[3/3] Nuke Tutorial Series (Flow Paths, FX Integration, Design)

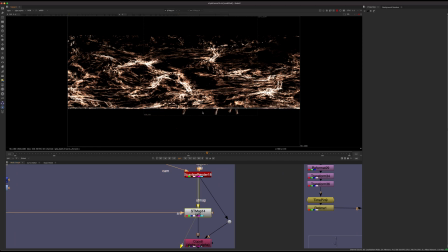(24:49)
And then just ST map that and you'll notice how it's all mapping on there.
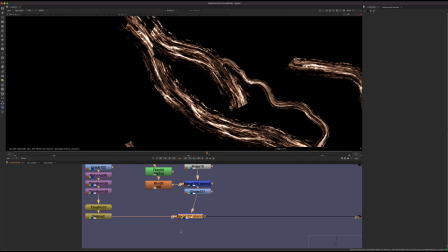(24:55)
So if I disable the edge breakup, you can see that it really does help to kind of do that.
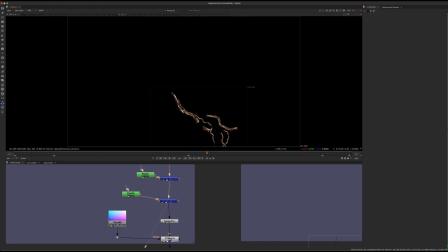(25:01)
And yeah, so you can kind of move this into place. And basically what I did was, so we're going from this 3D sort of thing,
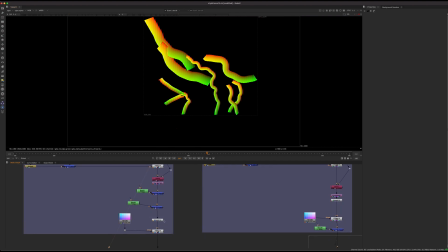(25:10)
we're putting the texture on it, but then we're actually just sticking it back on in 2D.
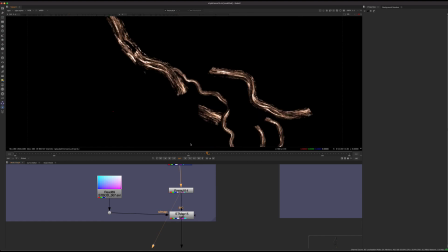(25:14)
So we're just going to take this as a picture, or a video rather, and it's not even moving. It's just, you know, the textures are moving, but nothing else is moving. And we'll just stick it on, again, using the stuff we already did, the smart factors. So we can take this whole effect, stick it onto the smart factors, and now this effect is going to move with the person.
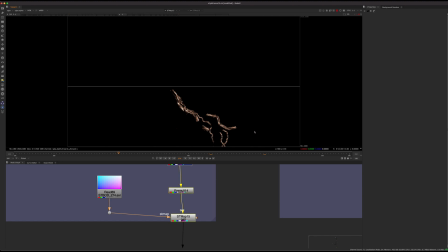(25:33)
So if I kind of step through, it's hard to tell here, but you can see that it's actually sticking now. And that's the majority of the work you need to do.
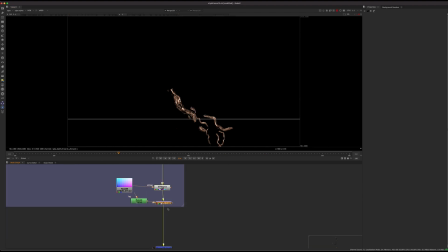(25:42)
So that's how I did basically all of these effects. So we have like these little ones, and they're being stuck on using the same kind of smart effect that we rendered out.
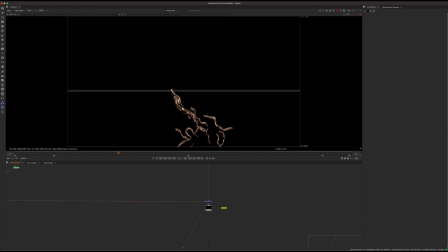(26:00)
And then the other thing you're going to need to do is, let me just go down further.
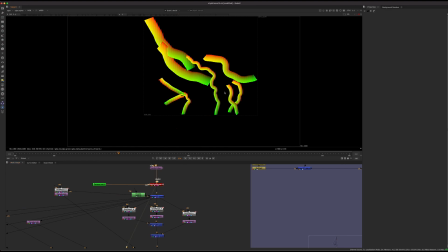(26:08)
Let's just go here. So this is the same idea. It just looks like, yeah, so I didn't have every single crack drawn out with this geometry.
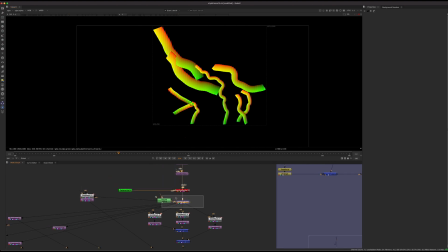(26:17)
So what I did was I kind of just,
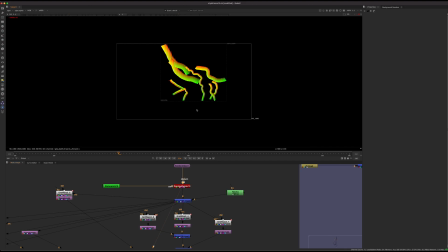(26:20)
I took some of the ones that were in this scanline render, and I just like said, okay, I'm going to take this piece and I'm just going to like grid warp it. So it kind of already has like most of the bend in there that we need, but I could just kind of go there and make some adjustments to it and then add that back over as a new one.
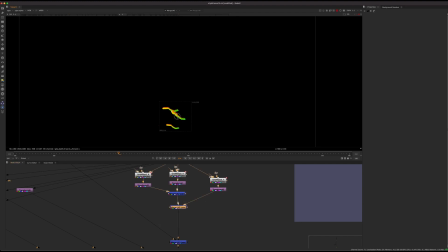(26:37)
So I like basically created a bunch of like more cracks by just like grid warping the same pattern over and over and just kind of sticking it everywhere, and then just kind of ST mapping our texture on at the end. And then we can just stick on the track as well.
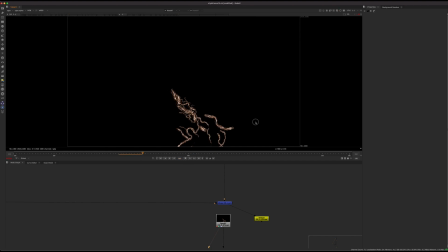(26:56)
So at the end, you have something like this. So this is your pre-comp, and we have like all of our effects flowing through. And you see I did some basic roto shapes to kind of animate them in. And that's fine for this specific effect because they spread pretty fast. So I just use some basic roto shapes to kind of feather them in as they appear.
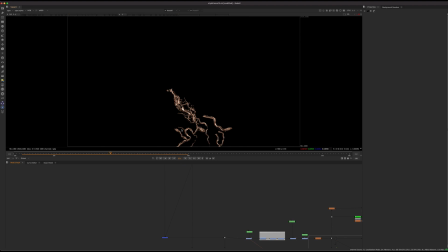(27:15)
But later on in the face, we can do a more advanced reveal with roto strokes, so they kind of have more offset. But since this is the beginning of the shot, it was more of an explosive start.
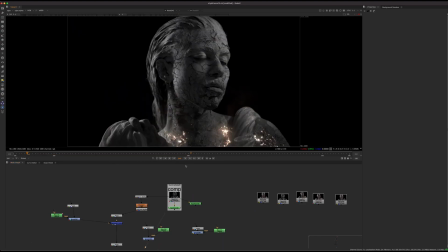(27:26)
So if you look at the effect, it's kind of going pretty quickly as it's coming in. And actually, as it goes to the face, it's a little bit slower the way it spreads. So yeah, I wasn't as concerned with like every single tendril or every single bend appearing differently down here.
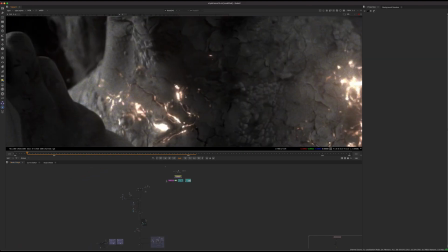(27:47)
But it still gives the effect. So we still see that these are kind of appearing a little bit faster than our base effect.
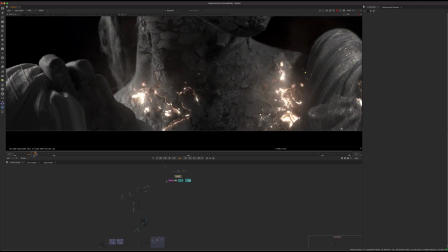(27:53)
So again, this is design. Like you want to think about when are things appearing in the timing.
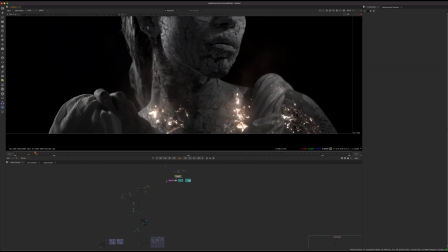(27:58)
And you're not going to get the timing right perfectly the very first time. Like you need to adjust things relative to each other and make the timing feel kind of natural.
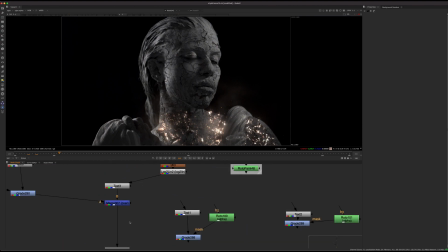(28:10)
And yeah, so that's pretty much it for that. So let's just see what else we need to cover here. So we covered the bigger effects.
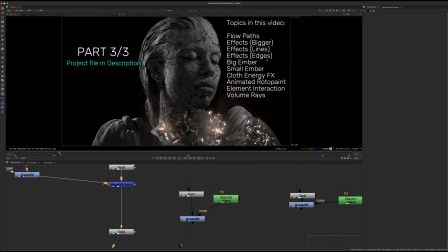(28:16)
We covered the lines in the body. Now I'm going to talk about the effects in the edges. So like what happens when these effects start to flow up and hit the edges. And we don't want to make like the whole shot look like a 2D effect, even though we're using a lot of 2D mixed with 3D and stuff like that.
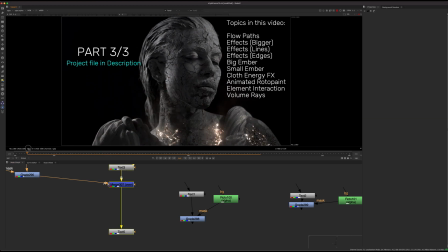(28:35)
There's giveaways that CG is CG, and usually that's around your edges.
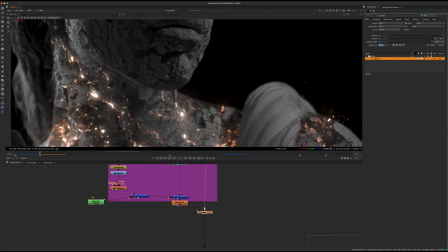(28:39)
So we're going to talk a little bit about that now. So in terms of the edges, we can look here, and this is kind of what I was talking about.
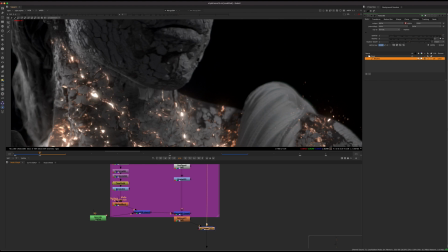(28:48)
We see these kind of effects hitting the edge, and there's already a lot of contrast right here on the edge, just from the plate, from like the footage, because we have like pure black and then this like very straight edge. And this is the kind of thing that is always catching my eye as a compositor.
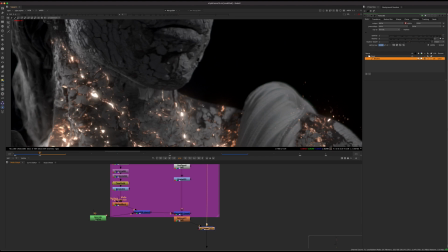(29:04)
I always, you know, if I'm not trying to draw your attention there, usually I want to do something to soften that out. And so one way to do it, rather than just color corrections and stuff, is to actually use some effects there. So what I decided to do was, like, as these effects kind of come up towards the edge, if I just pause,
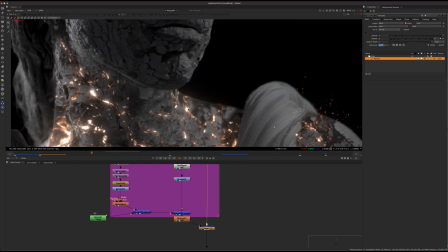(29:24)
so these hot parts of the effects, the kind of blown out areas will come up, and I wanted some like flames to kind of be left behind for like a couple frames, like 2 or 3 frames, just kind of linger behind. So what I did was, if I just zoom in and see if I think it'll be cache here.
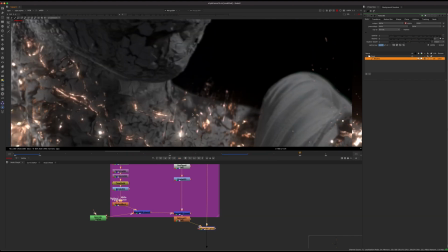(29:41)
Let's just try this. Okay, so what I did is in fact a little bit like this.
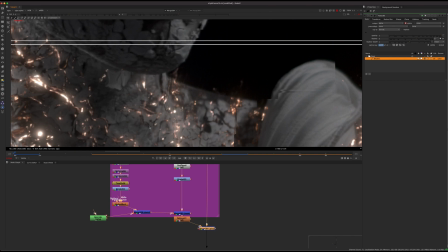(29:47)
So if I'm zooming in quite a lot here, give it a second to cache.
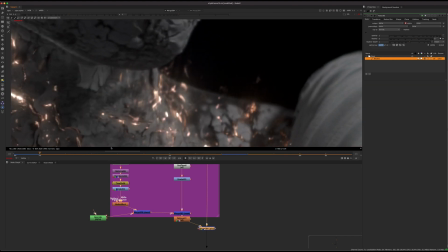(29:55)
We can see as those highlights roll up, it kind of reveals a little bit of flames like flickering off the edge. And that just kind of softens that edge, makes your eye, if you happen to glance there, it kind of is okay for your eye. It's not like distracting or feeling fake by just adding a little bit of detail there,
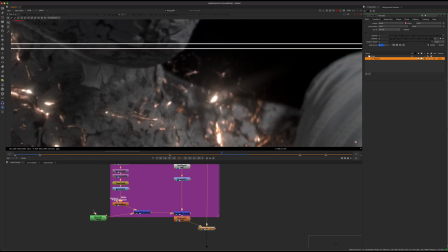(30:14)
because it was lacking detail and there's a little bit too much contrast. So you see it's reducing the contrast because we're kind of getting somewhat of a semi-transparent effect fading off into black versus this harsh edge.
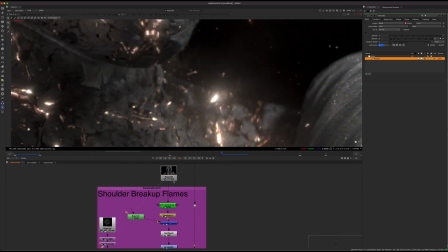(30:28)
And so the way I created this effect was I just took so we have this effect, again, another provided effect here.
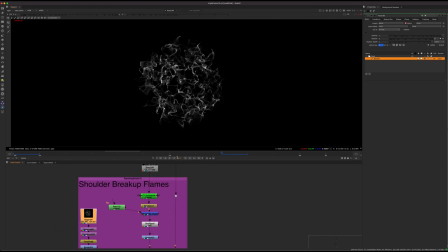(30:35)
You could do this with the noise pattern though as well if you wanted, but this effect kind of looks something like this. So we could let it play. So we have these nice flames kind of coming off. So this will be part of the look dev pack I'm releasing as well, one of the 200.
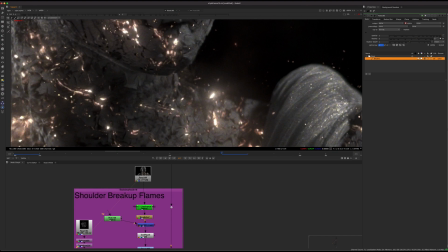(30:53)
And so basically I took the effect, kind of a pre-comp of the shot, and I keyed the highlights.
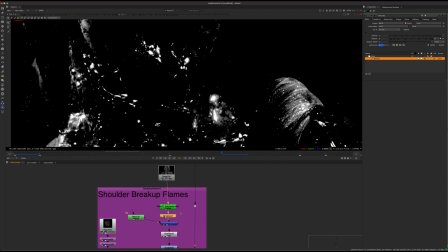(31:00)
So I just keyed out the very brightest area. And then what I did was I did a time echo. So what I wanted to do was wherever a bright piece comes up, it'll create a flame.
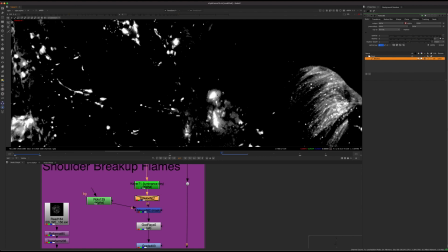(31:10)
But I don't want the flame to disappear as soon as the bright kind of piece disappears.
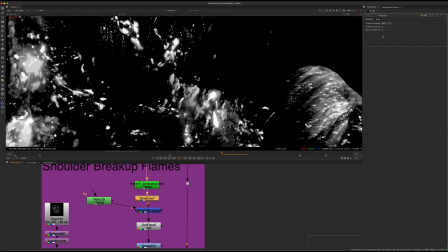(31:15)
I want it to linger behind. So what I want to do is do a time echo with some frames that are kind of fading out.
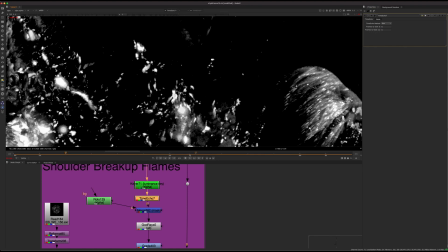(31:23)
So what that does is kind of creates an alpha that looks like this. So it's like a lagged version of the highlights.
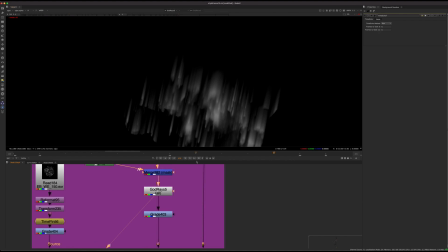(31:29)
And if we take that and then we put a God ray through it, you just have to think about what we're doing. It's like wherever there was a hot piece, it will leave a flame behind in that kind of ray,
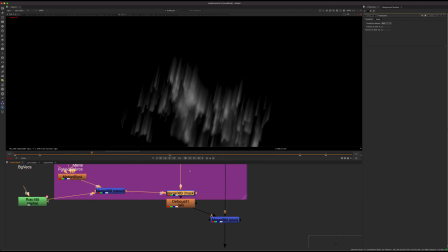(31:40)
and it will fade off over a couple frames rather than just vanishing. So if we take that and we mask our other effect, we get something like this. So this is kind of how I went about creating it. And then we can just take this effect and kind of add it over, and then we get some nice like
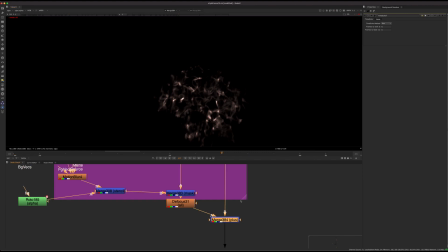(32:00)
lingering flame effects around the highlights and around the edges.
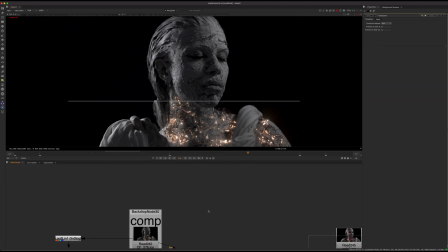(32:07)
And yeah, so that just helps break up the edge. If you go to the final comp at the end and you let it play, you can see it's just adding that extra level of detail as something moves up towards the top. You just get that nice subtle effect around the edges.
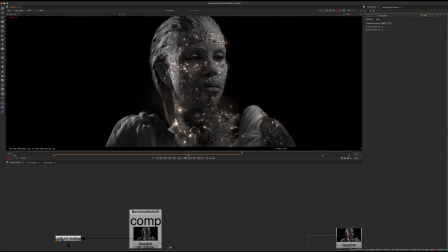(32:22)
And I did it a couple times, I think, on different layers, but basically the exact same technique of just getting tiny little details coming off, kind of with that time echo lag in that area.
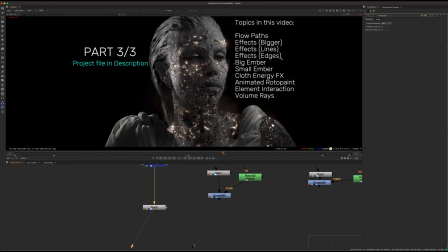(32:36)
So what else? Let's see. Yeah, edges, embers. So embers is quite a lot of stuff. Embers plays a big role in this shot, obviously, because as our
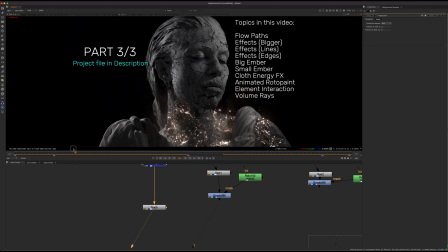(32:49)
body effect is going up, one way to make it feel less 2D and more 3D is to have things coming off the surface.